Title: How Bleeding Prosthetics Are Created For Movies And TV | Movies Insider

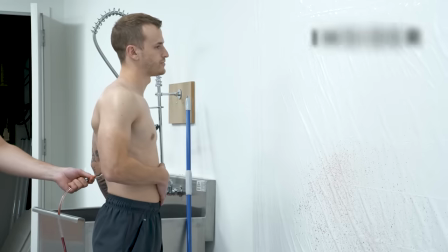Three, two, one.
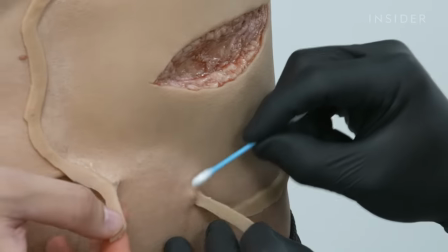Creating this hit took an air pressurizer, a gnarly prosthetic, and a special blood formula.
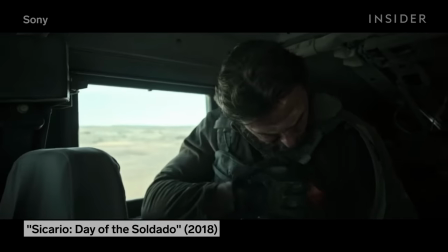Making actors project, gush, and burst out blood on camera isn't just about gore.
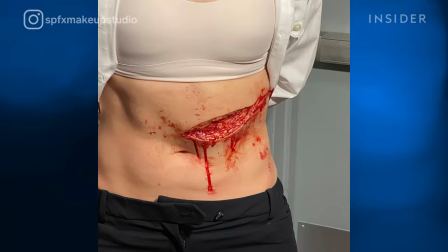These bloody scenes require careful research and artistic flair.
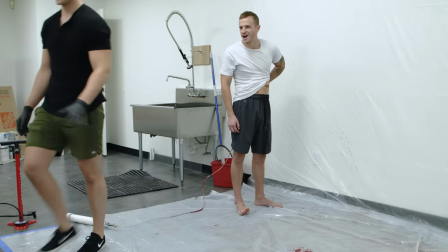To find out how they do it, we went to Brett Schmidt and Greg Pikulski, the special effects makeup artists at SPFX Studio.
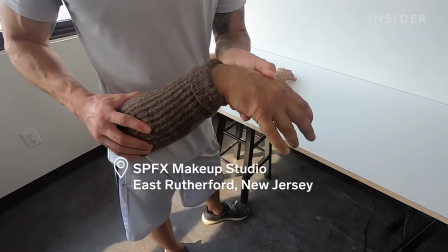They've created graphic injuries for mob dramas like The Irishman,
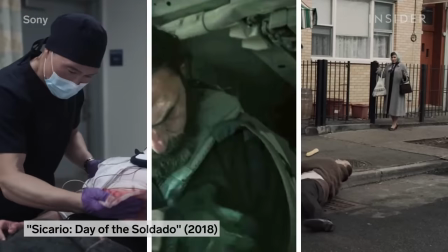medical shows like New Amsterdam, and action movies like Sicario Day of the Soldado.
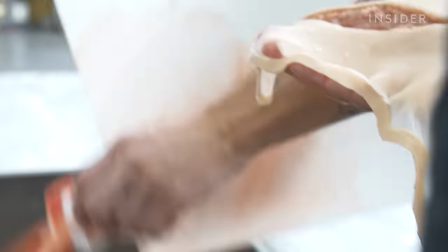It all starts with the actual prosthetics. The hardest part of creating wounds is building the look of depth. Prosthetic makeup is an additive process, so you can only add, you can't take away. But when you look at a wound, you're supposed to be looking into the body.
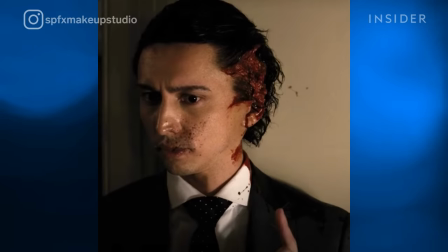The prosthetic needs to be thick enough to create that effect. But it also has to work into the rest of the person's body. And that's why a lot of times for effects that have, you know, lacerations or even bullet holes,
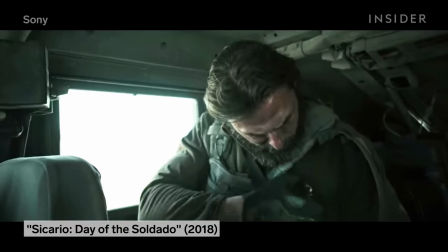you'll actually have a prosthetic that is an entire torso. Just to create the effect of this small bullet wound in Sicario Day of the Soldado,
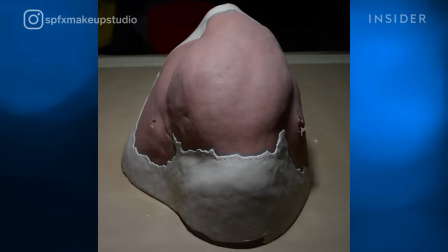Brett and Greg had to sculpt a prosthetic that covered most of the actor's shoulder.
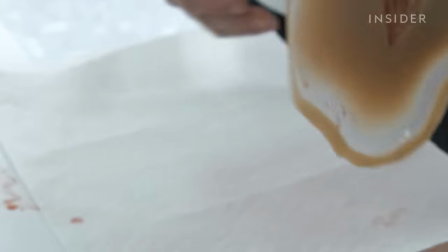For this laceration prosthetic from New Amsterdam, they were able to build up a thickness that subtly ramps up toward the laceration.
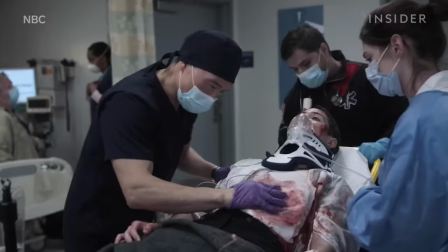Because this scene required a lot of blood, the prosthetic also had to be thick enough to hide a medium-sized vinyl tube.
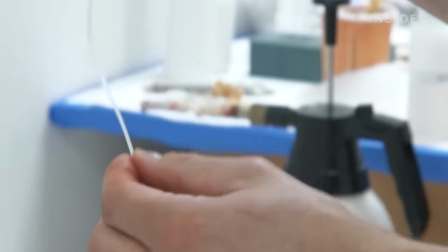For smaller wounds, Brett and Greg might use one of these tiny tubes.
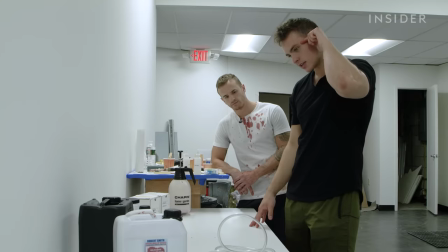These can be hidden in an actor's hair or even a pair of glasses like they did in this scene from Sicario Day of the Soldado.
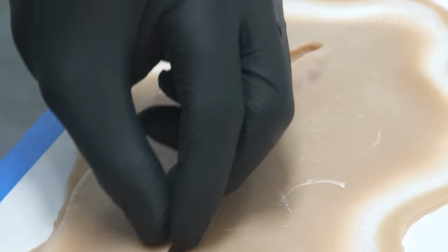To hide the larger tubes, however, they had to sculpt a special channel in the prosthetic.
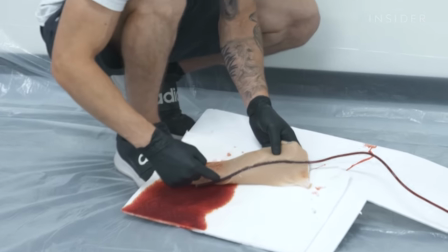You don't want to put a tube in, you know, that creates a bulge or anything like that. That'll give away the effect.
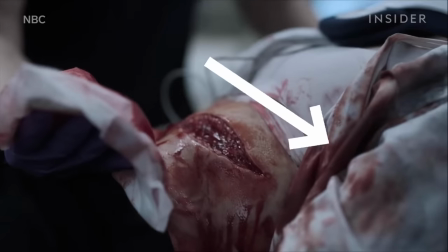On set, they hid the rest of the tube underneath and behind the actress. How the blood comes out of the tube depends on what you use to power it.
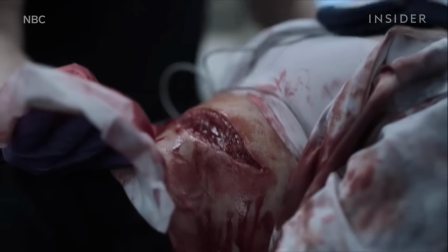In this scene, a piece of shrapnel has hit a patient's artery. To create the kind of spray that results from an artery rupture,
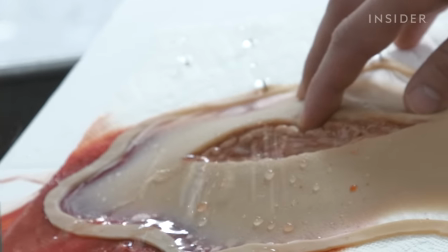the blood has to be released at a high pressure out of a centralized location, like you see in this test run with water.
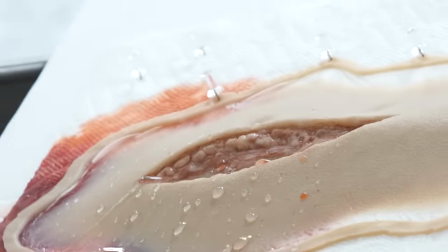They get that effect using this little device.
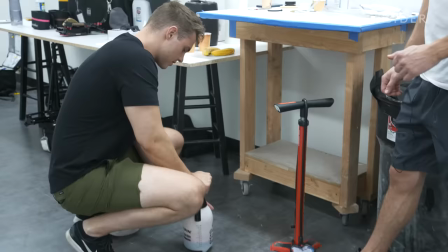This is a tiny little garden sprayer that's usually used for spraying various chemicals on your flowers or whatnot.
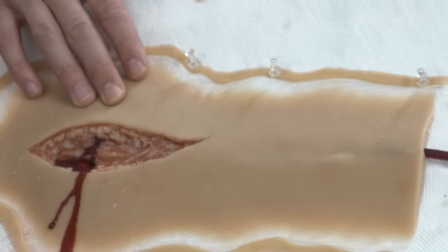After they prime the line with some pre-existing blood,
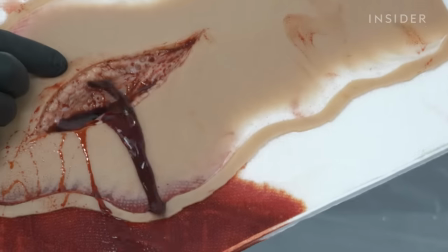they let out the blood in a pulsing motion to emulate real arterial bleeding, which coincides with a person's heartbeat.
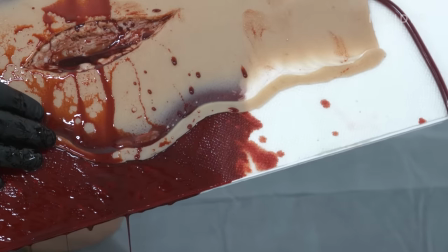The color and type of fake blood is also key.
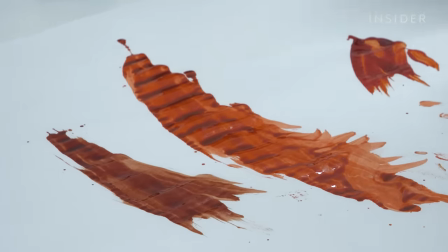Arterial blood is fresher and more oxygenated than the blood in your veins, so this scene calls for a more vibrant light red.
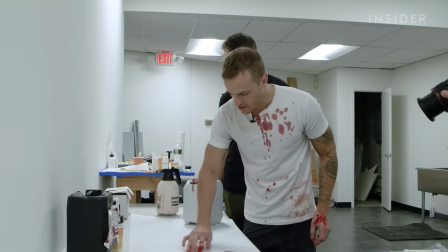A lot of times what we look for in the color of blood is like that orangey-yellowy hue.
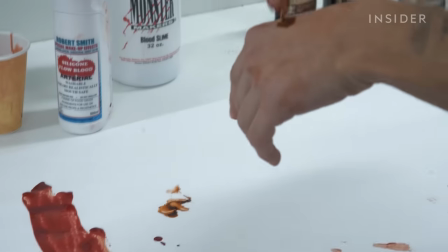For an older or partly dried wound, they'd use this brownish-red gel, which has a thicker texture to emulate scabbing.
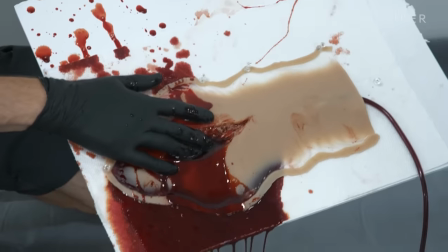But for fresh injuries like this one, the most convincing fake typically contains compounds called opacifiers, which make it opaque so it looks better on screen. Because anybody who's ever seen a really cheesy horror movie will see that clear,
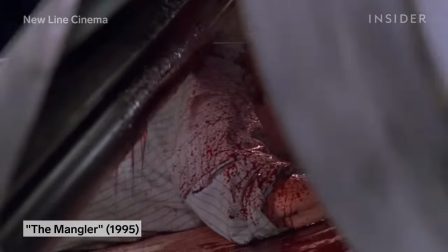like fruit punch colored looking blood that is dripping off the end of a machete or something which looks like absolute trash.
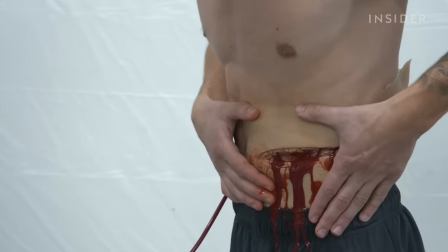While some wounds have a more focused source of blood, in other injuries you'd want to see the entire length of the wound bleeding.
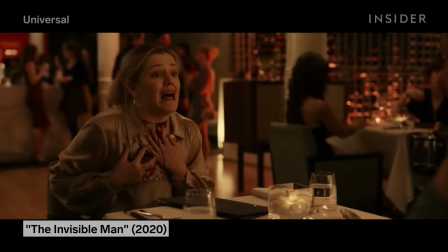Like a throat slit or a slash to the abdomen.
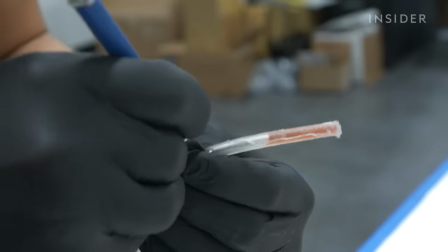So basically on this one, we're going to try to get like a nice curtain of blood instead of just one centralized location.
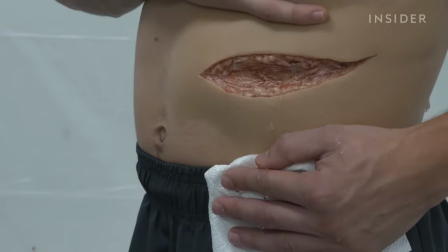I'm just cutting little slits in the tube. This will create the more horizontal flow you see here in the test run they're doing with water.
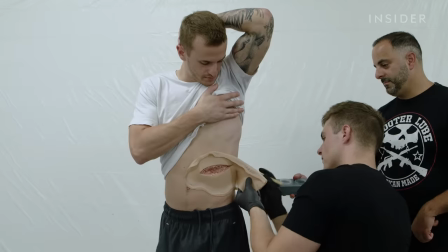The prosthetic can then be glued onto the actor's body and blended in.
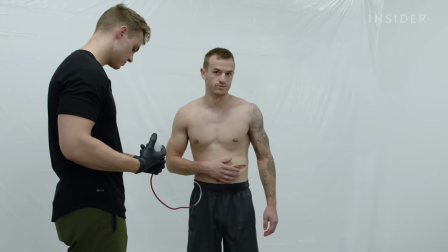To get a slow, continuous curtain of blood seeping out of an abdomen slash, they went with a simple 60 milliliter syringe.
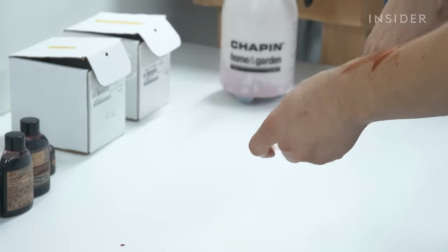Put the tube on the end of this, fill it up with blood, and you can just let it bleed slowly.
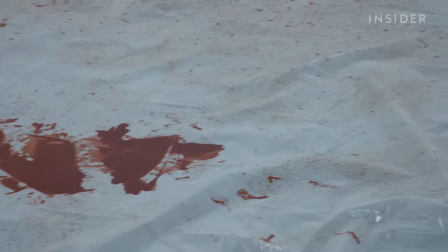The team also had to adjust the type of fake blood for this injury,
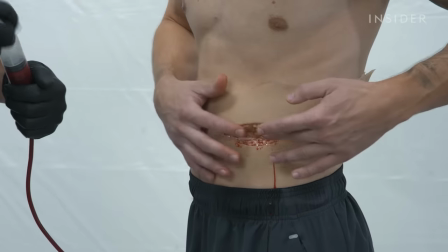opting for one with ingredients called surfactants, which prevent it from beating over a rubber surface like the prosthetic.
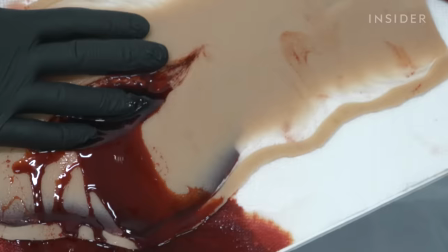Real blood doesn't do that. It smears, it leaves trails without any beatings.
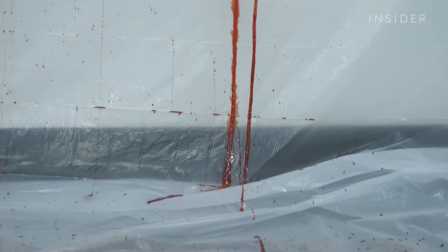What about when you don't want a continuous flow of blood, just one dramatic burst?
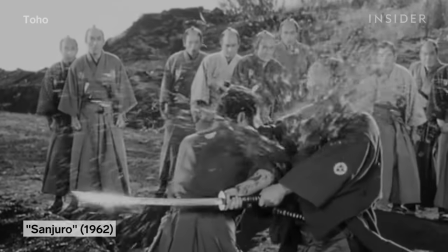These air hits are something you might see in a samurai film or a Quentin Tarantino fight scene.
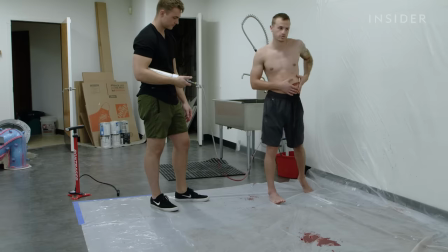For this effect, Brett and Greg went with what they call a pressure popper.
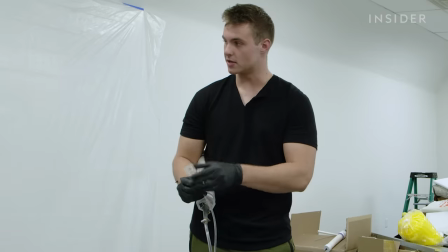This flat piece goes up against the wardrobe and then the tubing runs, you know, down the wardrobe, down the leg, down whatever it is.
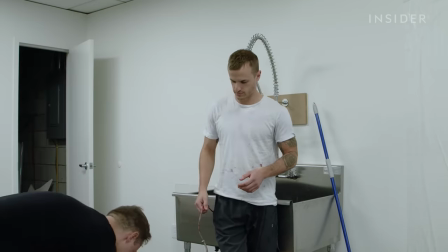This air chamber releases all the air through a quick release valve, which if they set the pressure high enough, it'll just vaporize the blood.
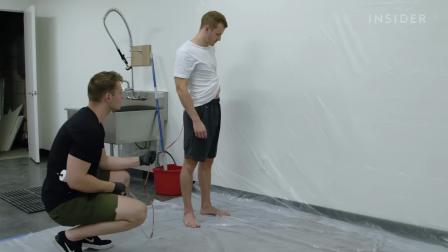It took a couple of test runs to get the effect as dramatic as we wanted. All right, so we'll do more pressure, but maybe 40?
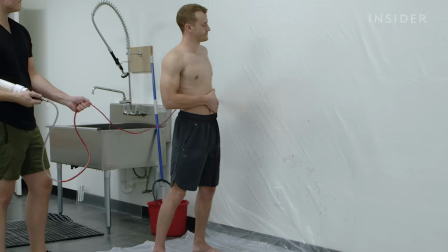Yeah. Three, two, one. The key was using a lot of blood.
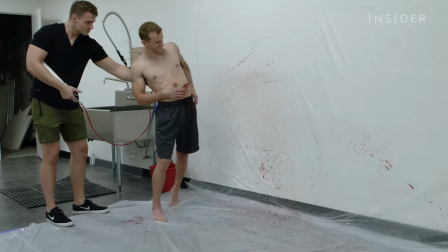For the full effect, though, you'd need to see this in slow-mo. These decisions are affected by the style of the edit, too.
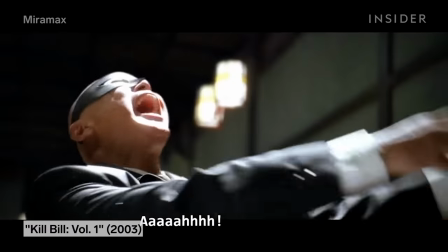If they know a hit will only be shown with a quick reveal, like in a fast-cutting action sequence, Greg and Brett will lean towards going bigger with the effect.
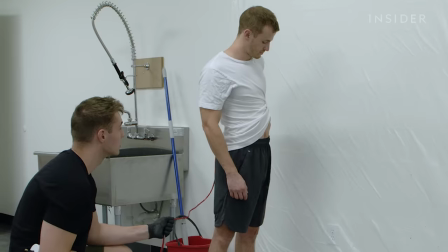If you do something more on the subtle side, especially when it's atomized or coming out in a stream,
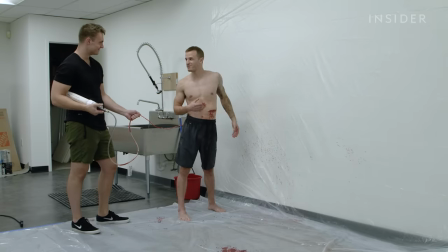unless it's backlit, a lot of the times you won't see it, the blood will get lost. Equally dramatic is the classic gunshot to the head.
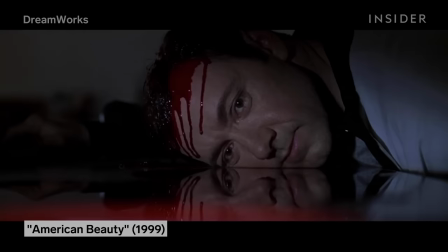But that effect calls for a more concentrated blood hit and an attention to texture.
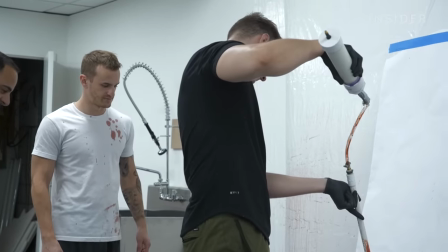To mimic the effect of a bullet, they attach the pressurizer to a blood cannon, a system powered by air that doesn't need to be attached to a prosthetic.
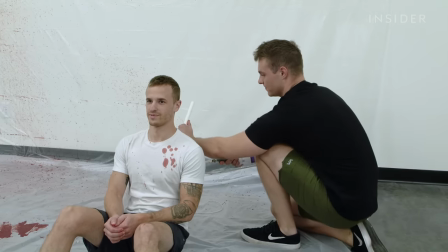Blood cannons allow for more control over where the blood goes, perfect when you want to land on the wall in a specific spot behind an actor.
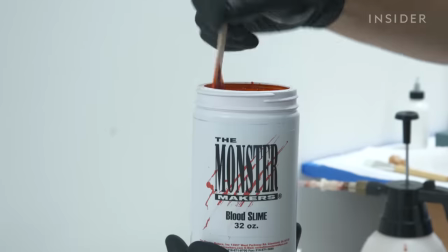And since we wanted a thicker hit of blood against the wall, they added copious amount of one of their favorite ingredients, ultra slime.
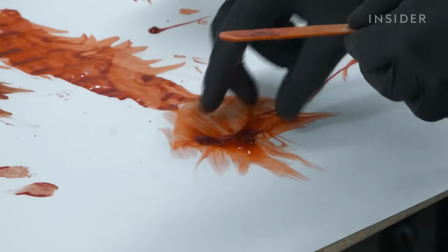A product made from a mystery recipe that gives everything the stringy consistency of mucus.
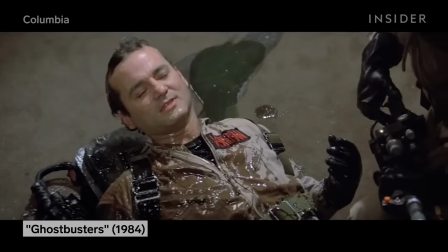If you've ever seen like Ghostbusters or any 80s movie ever, it's the stuff that makes everything look disgusting.
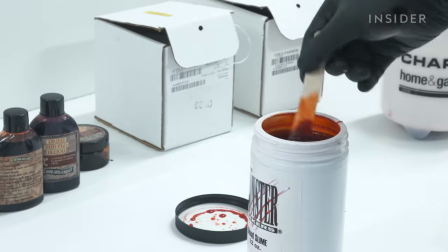It's so stringy that you actually have to cut it with scissors. Introducing these new textures took some trial and error though.
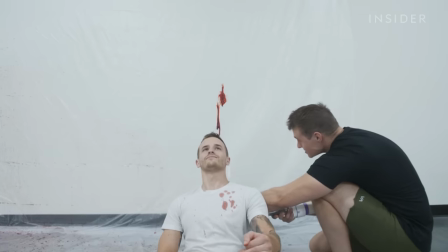One, two, three. Too much slime and we didn't get enough of a splatter.
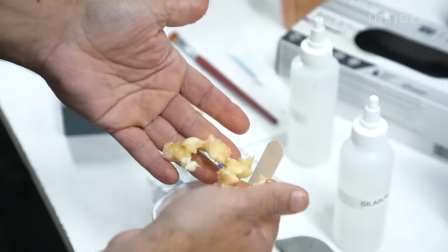It looks like someone just popped up a lung. So they revised the formula and added pieces of banana to emulate brain bits.
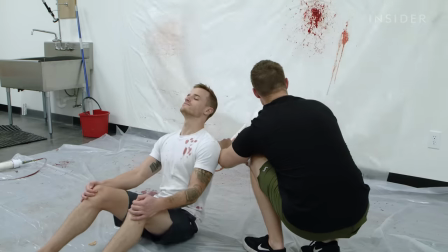Three, two, one. I think a banana bit hit my head.
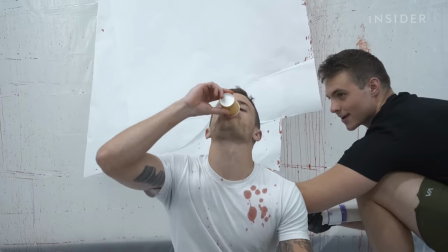I think a banana bit hit my eye. To make this last one extra dramatic, Greg used a trick from Saving Private Ryan.
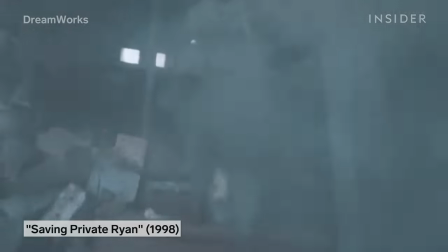If you watch it slowly, a lot of the actors who get shot,
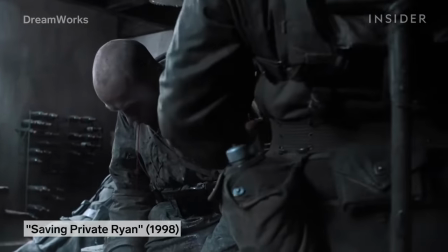usually like in a scene where there's a lot getting shot, as they get shot they like spit blood out because it's just another element.
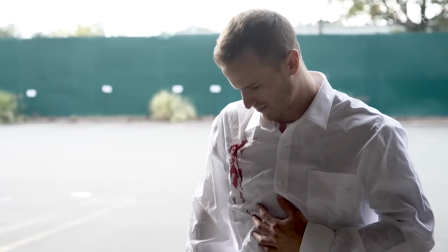It might be over the top, but sometimes that's the point. Anything from horror to medical and anything in between.
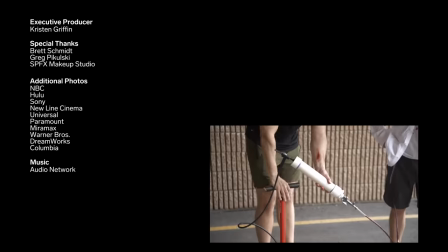I mean, when you're making a movie, you have that creative freedom to kind of push things and have fun with it.